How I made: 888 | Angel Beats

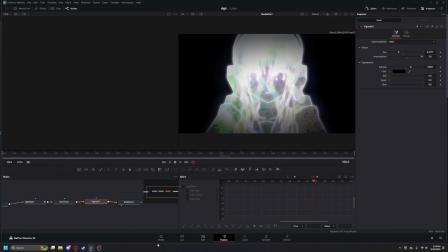So for this part, I added a vignette light rays and wavy node, which I thought looked really good in the end. So for the light rays, this is the other way I add glows. So I use a source region glows.
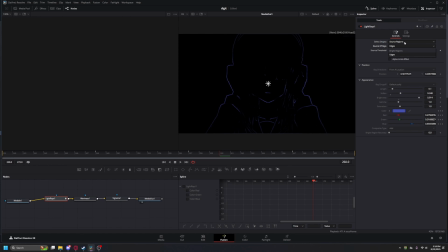So I put the light rays to come out from behind the character. See the light rays alone. If I get rid of the length and get rid of the soften, you can see they're actually just little like lines coming out of the character. I think you could probably tell a little bit
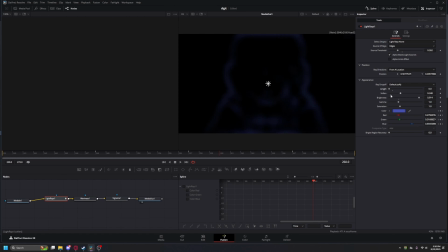easier, but yeah, this is what it actually looks like. Back. Okay, cool.
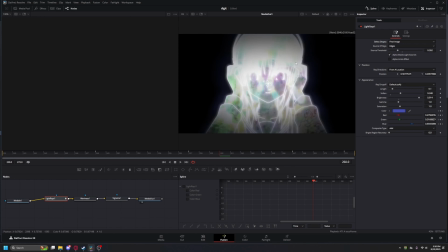So then once you see it, and the final image, it looks like this. It has this little, looks like she has an outline. It looks like the light rays are coming from behind the character more like than in front, like usually it looks like with glows, or the sides.
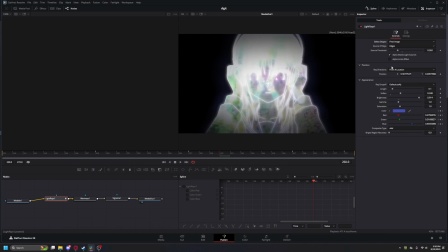Source threshold, same thing I did with other things. I just made it so the character was the main focus. And soften and length, so the length I made pretty long, so it looks like there's an outline, kind of like on the sides of the character. Soften makes this actually look like a glow, and not like little lines, so once you soften it, it looks way better.
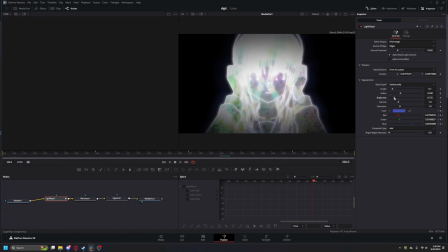And brightness, you have to make it bright so you could actually see some of the colors, so that's why I did it like that. Also just keyframe the color all throughout. So the wavy node, I really liked the waviness here because it looked nice in my opinion, so let me go like this.
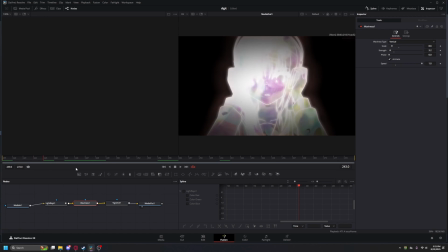Damn it, dude. You see? Okay. So here we have the wavy node, and the waviness doesn't do, I wanted it to look like, so you see how these little parts right here with the hands kind of come out, so I wanted to look like it's like defocusing, I guess. So I added these wavy nodes so it has some scale, strength, and phase.
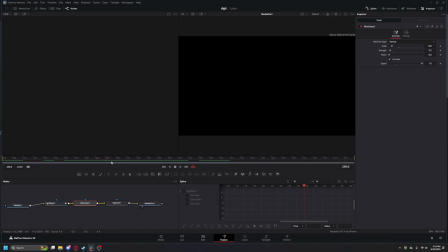And the speed I made pretty normal, and I made it animate. So that's why it looks so,
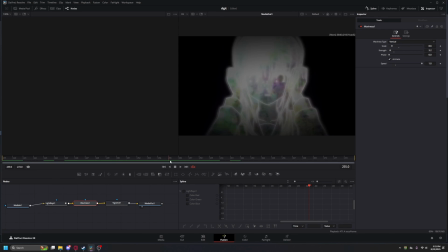so to accompany this like kind of looking defocus look, I added this vignette node.
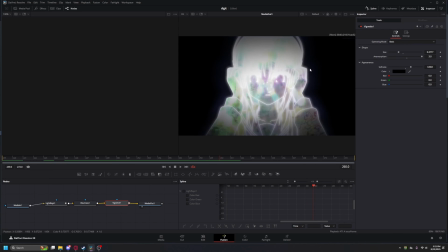So yeah, it's just so it's like the characters are really just the main focus again. Then we got this part. I think this is just normal from what I remember.
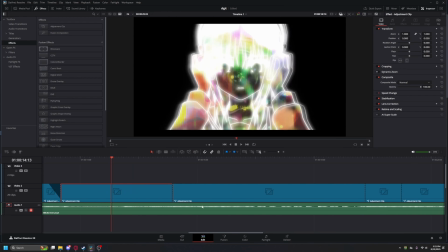Yeah, I just left these parts normal because I liked what the original looked like.
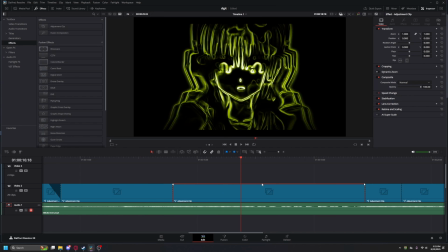This part,
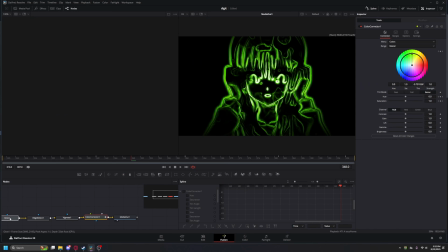so for this part I added a glow, edge detect, vignette, and a color corrector. So let me move all those back. Okay, cool.
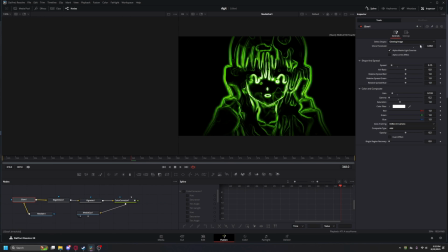So we got the glow node. I made the shine threshold like this, so you could just get, because basically what I had it set to is, how to explain this. So basically I have it set like this so the glow just only targets certain areas that I wanted it to.
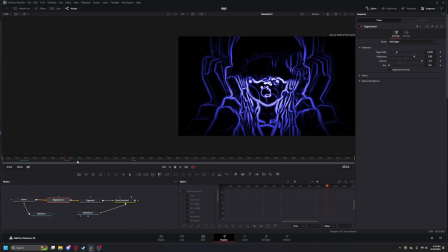And the edge detect, I wanted the edges to be the really focus of this because I liked how it looked like
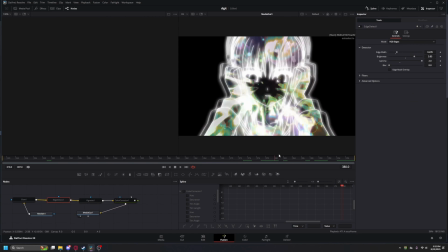this, and the edge detect, turn it off. So right here it looks really cool with these colors in the background of that actual original video, and I really liked how it looked,
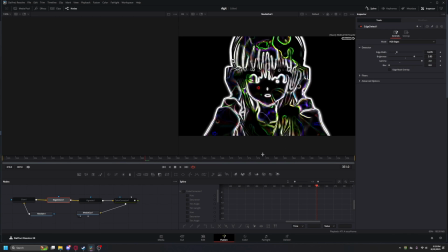so I started using these edge detect nodes so it would get rid of the, see all these circles in the original file. I thought those looked really cool. I thought they would look pretty cool in this kind of form, so that's why I did it like this.
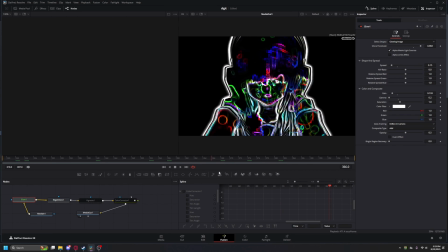The glow, added a glow, just add slight glow. Glow just makes everything pop and look better, in my opinion. The Vignette, it really helped a bunch, the Vignette, because it made it look like it's like a rave,
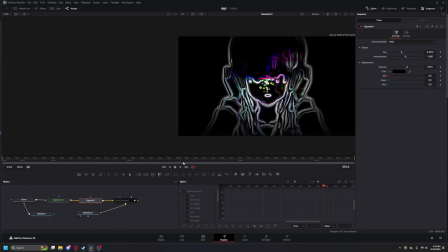a night rave, and I like that, how that sounded, so that's kind of why I did it like this. It looks cool. And the color corrector, I wanted to make it, as I said, look like a rave, so I made the colors just switch a bunch all throughout.